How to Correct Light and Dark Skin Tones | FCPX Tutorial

In this video, I'm going to show you how to correct skin tones in Final Cut Pro, but I specifically want to do two examples.
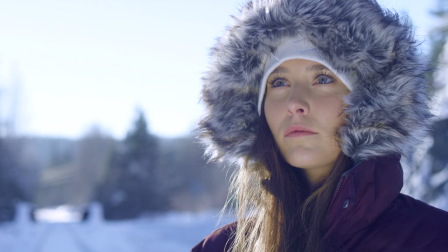0:07 One where we correct a light skin tone and one where we correct a dark skin tone. Along the way, I'm also going to give you five tips that I think will help you to correct any kind of skin tone.
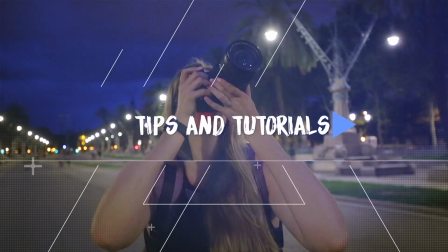Let's start with a light skin tone and I'm going to hit you with the first tip right off the bat. Color grade the whole shot first and then fix the skin tones. The reason for this is that if you correct your skin tones first and then color grade your shot, your grade will affect the corrections you made to the skin and then you'll have to go back and fix the skin tone again. So let's create a really quick and basic color grade on the shot. By the way,
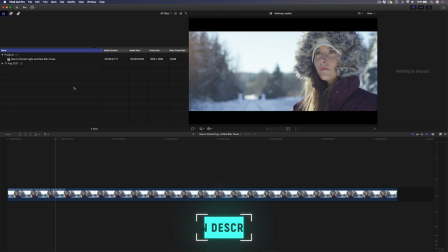0:49 the stock footage that I'm using in this tutorial comes from Artgrid so if you're looking for high quality stock footage I'll leave a link in the description down below for you. Okay let's color grade the shot and to do that I'm going to add a color wheels adjustment. When I grade this shot I'm going to focus on the background and everything that is not her skin because I'm not too worried about her skin at this point. So I'm going to start with the white balance. I want to make this shot a little bit cooler since she's in the snow. I wanted to really have that cold feel so something like that will do and then I'm going to create a bit more contrast. I'll just drop these shadows down a little bit boost the highlights and maybe just brighten up the mid-tones slightly I might also create a bit of a look so let's bring these shadows down to a bluish aqua kind of color just to enhance the real cold vibe in these shadows and on her jacket and the highlights I might just push towards orange just so that we have a little bit of that orange light from the Sun coming through there so this is before and this is after now that we have our basic color grade let's go ahead and correct this light skin tone which brings me to tip number two isolate the skin tones and use the scopes let's first bring up the scopes using the shortcut command 7
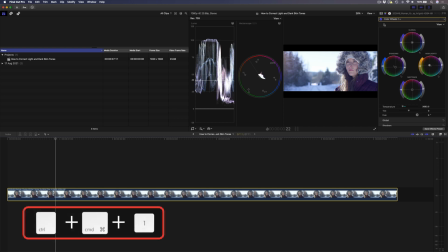2:05 and then I'm going to hide my browser window using the shortcut control command 1 when I'm working with skin tones I like to set my scopes to this two panel display and I set my one side to a waveform set to luma and I'll set the other side to a vector scope next you'll want to isolate the skin tone using the crop tool you can see that this particular shot was shot in a wider aspect ratio so we have these black bars on the top and bottom. I can easily fix that by just heading over to my inspector and changing the spatial conform from fit to full.
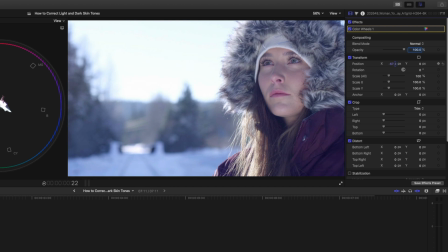2:38 In this case I'll probably just position the shot a little bit to the left as well.
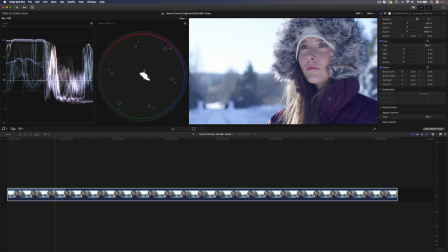2:42 And then to isolate my skin tones I'll make sure that my crop tool is selected and
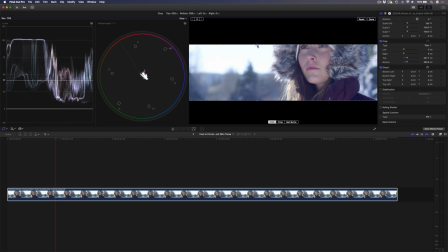2:47 I can drag these little handles here to just trim and make sure that all I can see is my skin.
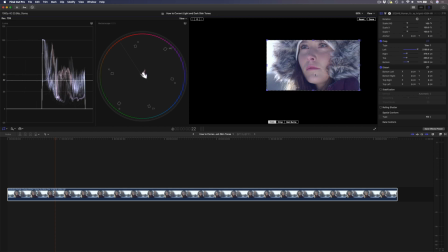2:52 You can also use the sliders here if you need to and I'm going to go ahead and just make sure that I've got only her skin showing.
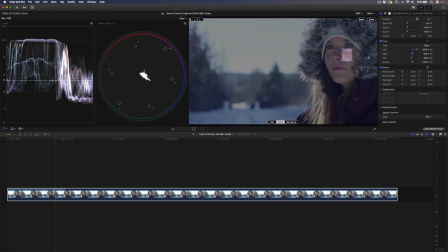3:01 I'll also then set this to crop because what that'll do when I hit done is fill the frame with her skin.
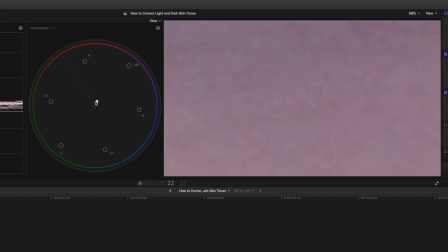3:07 If you take a look at the vector scope here you'll notice that the display is quite small so you can go ahead into these little settings and change the scale to a hundred and thirty three percent it just makes it a little bit easier to see where this color is showing up on
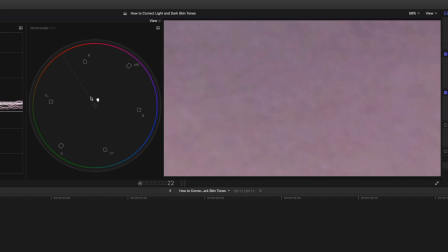3:20 the vectorscope this line over here is called your skin tone indicator line and this is where you want your skin tone to lie in terms of color so in this case you'll see that the skin tone is not quite on the line it's looking a little bit purple a little bit blue so
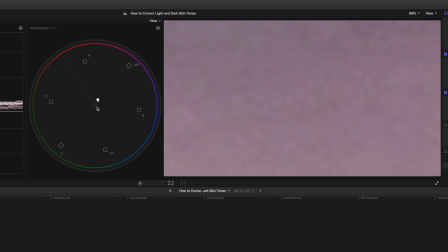3:35 what we need to do is change the skin tone to line up on that line so to do that i'm going to add another color wheels adjustment here
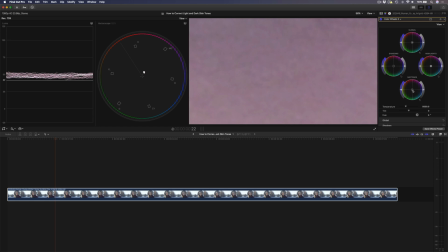3:42 and because my skin tones lie in the midtones I'm going to drag the color here on the midtones and I'm going to drag that until it lies on my skin tone indicator line somewhere around there. I might also brighten the midtones just a little bit and I'll probably saturate them a little bit as well just to make her skin pop.
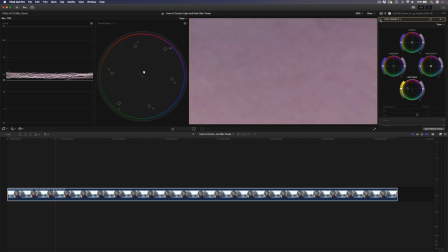4:01 So if we have a look at just the skin this is before looking quite purple this is after which looks a little bit more natural.
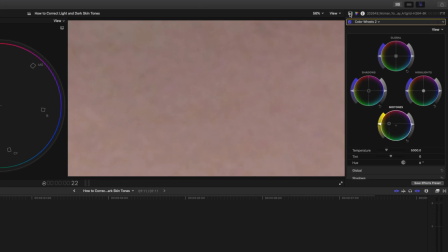4:08 Now we obviously want to see this in context of the entire shot So I'll head back over to my inspector and I'll uncheck the crop.
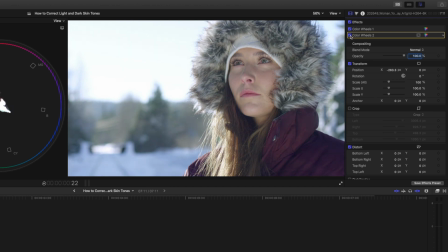4:15 So this is before and this is after. So notice how this affects the entire shot. We're getting some of that yellow in the highlights over here and in the background, which we don't want. So that brings me to tip number three, which is to use a color mask to make isolated corrections.
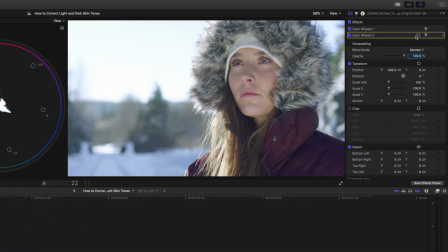4:32 To do that, we want to add a mask to this color wheel's adjustment, which is the adjustment we made to the skin. So I'll select that and I'm going to add a color mask. Then I've got this eyedropper tool. I can just select her skin. Something about there looks good. You can also view your mask to see what it looks like. All the white areas will be affected, so we will be affecting some of her hair and some of the fur in the hood, but I don't mind that too much. If you want to change the mask, you can click on show and you can go ahead and you can adjust some of these parameters like the luma values to really fine-tune your mask.
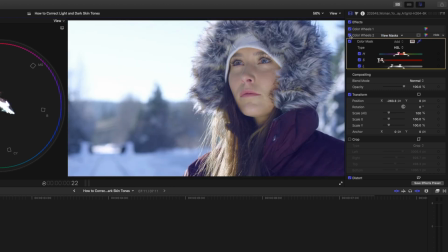5:05 Let's take the mask view off and now we can see this is before and after we've corrected our skin.
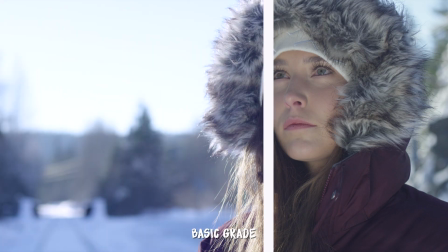5:11 I'll go back to the very beginning and just show you the steps. Here we created the basic grade and there we fixed the skin. That's before and that's after. If you've enjoyed those three tips so far please hit that like button for me real quick. I'd really appreciate that. So that's it for the light skin tone example.
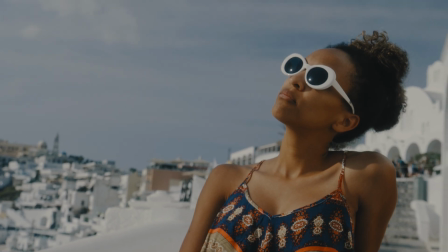5:29 Let's take a look at a dark skin tone example we have this shot of a woman enjoying the sunshine in Greece so let's start by doing
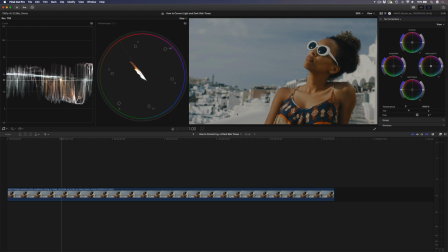5:37 a quick basic grade since it's a bright sunny day and we have all of this white to me this white should be almost blown out so this
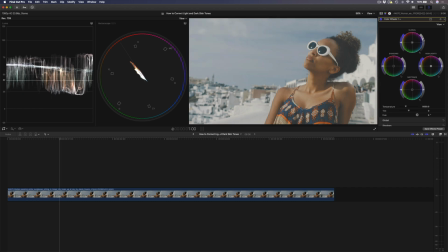5:44 shot is a little bit too dark i'm going to raise the global slider here until we have a bit more of an even exposure and from there i'm going to boost the highlights until my highlights look right that to me looks more like there's bright light on these white buildings and then i'm going to drop the shadows just to get my contrast right i think something about there looks good i might also warm this shot up a bit just so that we have a little bit of orange in the background because it is a bright sunny day don't worry too much about her skin i
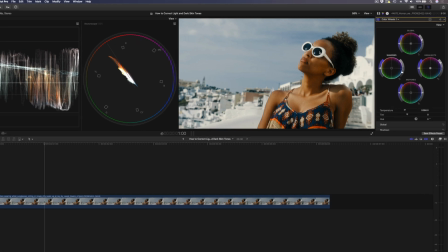6:13 know she looks very orange right now but we're going to fix that if you pay attention just to the background this is what it looked like before
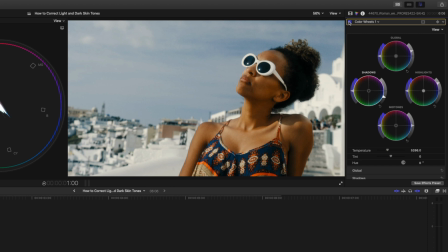6:19 and this is what it looks like now which i think is much better so let's crop into her skin i'm going to use the crop tool you can also access it from over here, set that to crop and hit done.
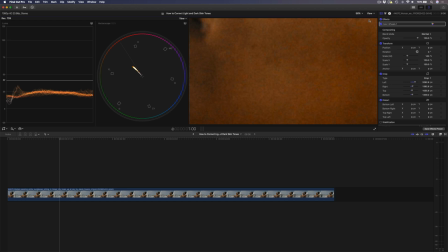6:33 So in this example, I'll show you the second way to do it, which also just so happens to be tip number four,
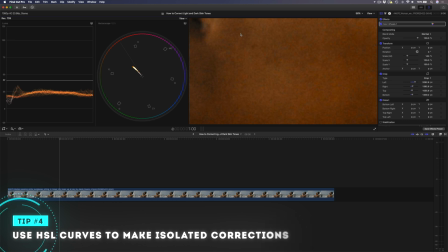6:39 which is to use the HSL curves to make isolated corrections. You can see we are quite orange here on the vectorscope and we need to get more onto this line.
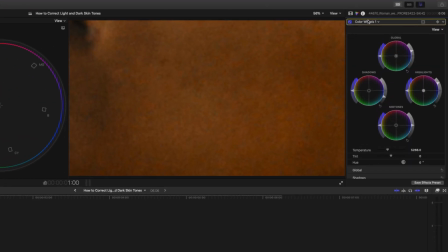6:47 So I'll add an HSL curves adjustment and then I'm going to select the color picker on my hue versus hue section and I'll select a little range of her skin.
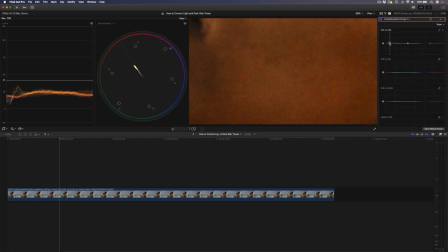6:57 So now I'm going to change this orange look of her skin and I'll try and get it to line up on the vector scope a little bit more. So if you have a look at this, as I change it, it moves around on the vector scope. So I'll set that to right about there. That looks like it's right along the skin tone indicator line. It's also incredibly saturated.
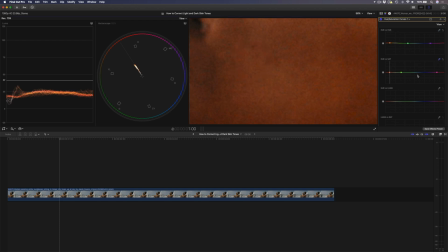7:14 So I'm going to select the eyedropper on the hue versus saturation, select the same sort of range, and I'm just going to desaturate that a little bit, pull that back. Something like that should do. Maybe that's a bit much. And then I'm also going to change the hue versus luma, select the same sort of range and I want to darken this just a little bit.
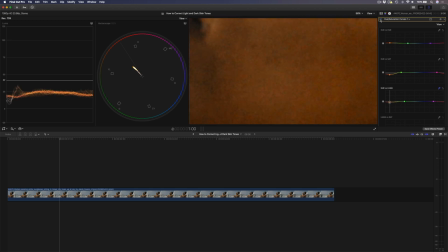7:32 So looking at the skin only, this is before we adjusted the skin and this is after.
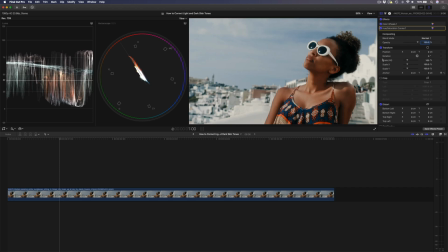7:37 Let's have a look at it in context by unchecking the crop properties. This is before we made the adjustments and this is after.
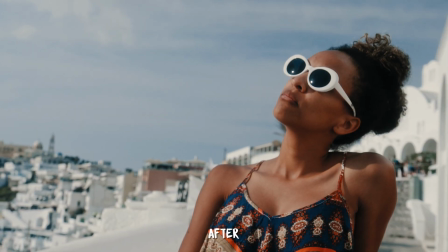7:45 As you can see her skin looks a lot better. The final tip is to rely on your eye.
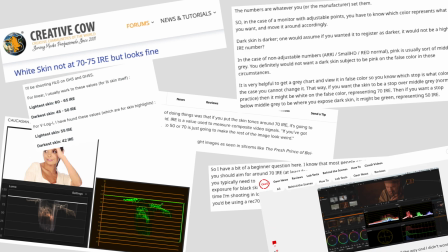7:51 If you look online, you'll find a ton of different opinions on where skin tone should lie on your scopes and they'll talk about what IRE values you should aim for. While there is definitely some merit to what is being said about that, I just find that it's not a hard and fast rule.